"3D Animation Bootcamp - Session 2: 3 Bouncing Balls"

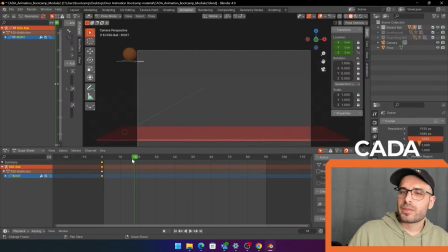Hello. So let's try to make our jump in the beginning. We make it like a 20 frame jump or something. So we know we want an up pose at 20. Honestly, we can just put it in right now.
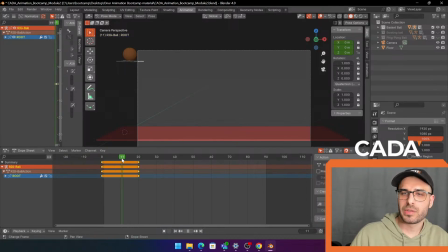Location. So from up to up, nothing is gonna happen because in the middle we want a down pose.
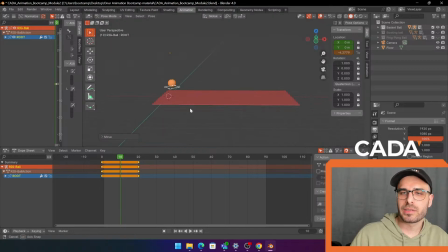So if you remember from last time, these are called key poses. These like key moments in our animation. So we need to put those in first before we can start refining stuff, or it's gonna get way too confusing.
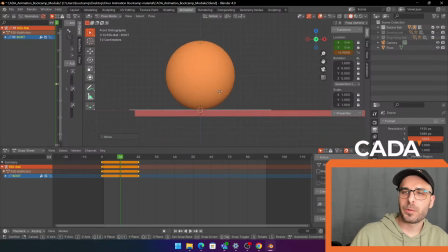And right now, all I'm worrying about is the timing.
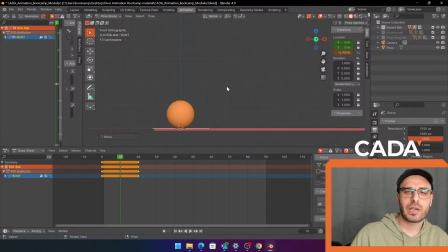So if you remember from last time as well, timing is just when the key poses happen in an animation. So right now I'm just thinking, okay, 10 frames to get down, 10 frames to get up.
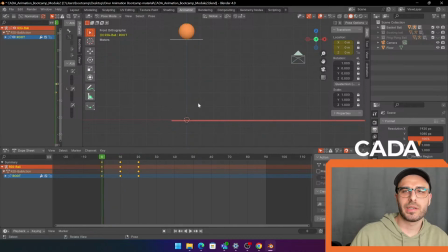We can play the animation by clicking space, see what that looks like. Boop, boop. Timing feels okay. And of course the animation is very strange because the software is guessing what we want the in-betweens to be like.
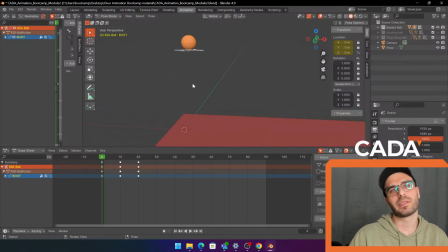And the in-between is everything that's happening between your key poses. That's where we work on the spacing of stuff, which is how the movement feels. Alright. So we have a jump. Do we like the jump?
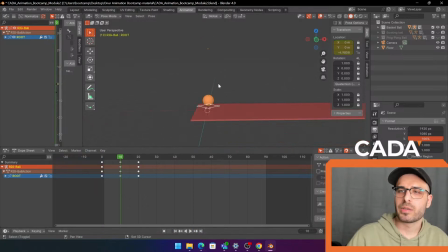Maybe. But what we need to do now is, because we want it to be jumping across the screen and we want it to look somewhat realistic, like every time the ball jumps, it's gonna lose a little bit of speed. Wait, am I?
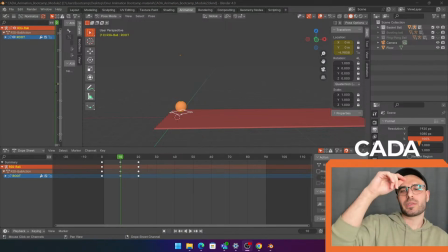Okay, I'm back here. Yeah, so every time it jumps, it's gonna lose a little bit of height, basically, right?
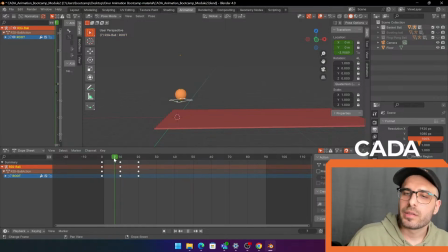Because it can't keep bouncing at the same height forever. So we have this, and now we can go and edit our keyframe. So the one we just put, we can move it down a little bit. So we go a little bit like here.
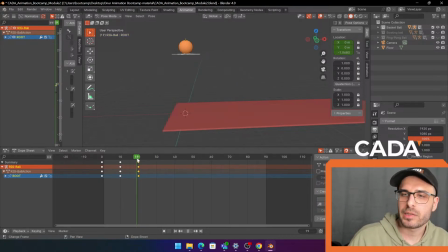Then we remember location, we update the keyframe, and then we go boop, boop. Then you can click arrow down, arrow up to scroll between your keyframes. There we go. And now we can keep adding some bounces.
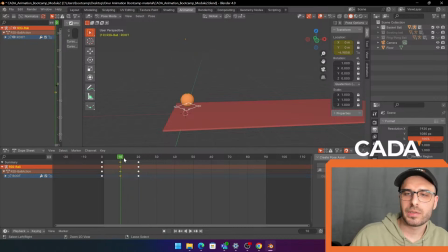So we can copy the down pose, you go here, Control C, and then at 30, Control V. If anything is confusing, please let me know, just write in the chat and I'll answer.
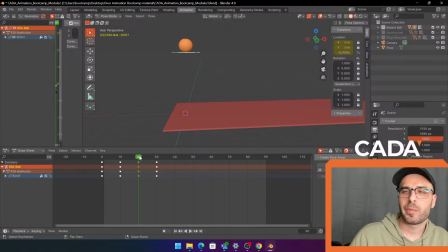Boop. Got another down pose. Then we can copy the last up pose, put it at 40, and then we need to lower that a little bit because it's losing energy, right? Oh.
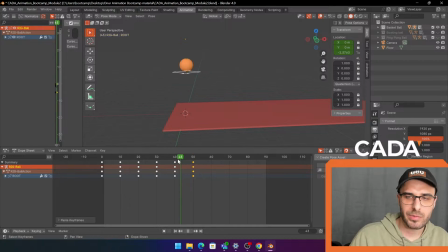Then down 50. I'm just putting this with like 10 frames in between, and then we can work on the timing a little bit. Okay. I actually think it's losing too much height.
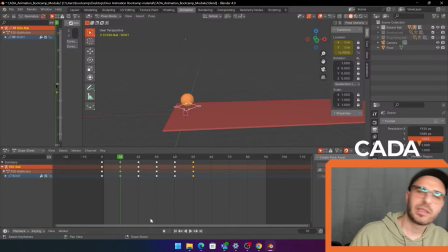It's kind of fun to make a bouncing ball one that like it keeps bouncing, you know, it's a basketball, that's what we want to have it do. So I think maybe, yeah, here it's losing way too much, so we can adjust that.
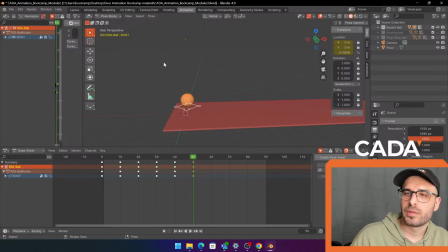These are also things you can adjust later, of course. Okay, and maybe another up pose. And this is sort of the process, right?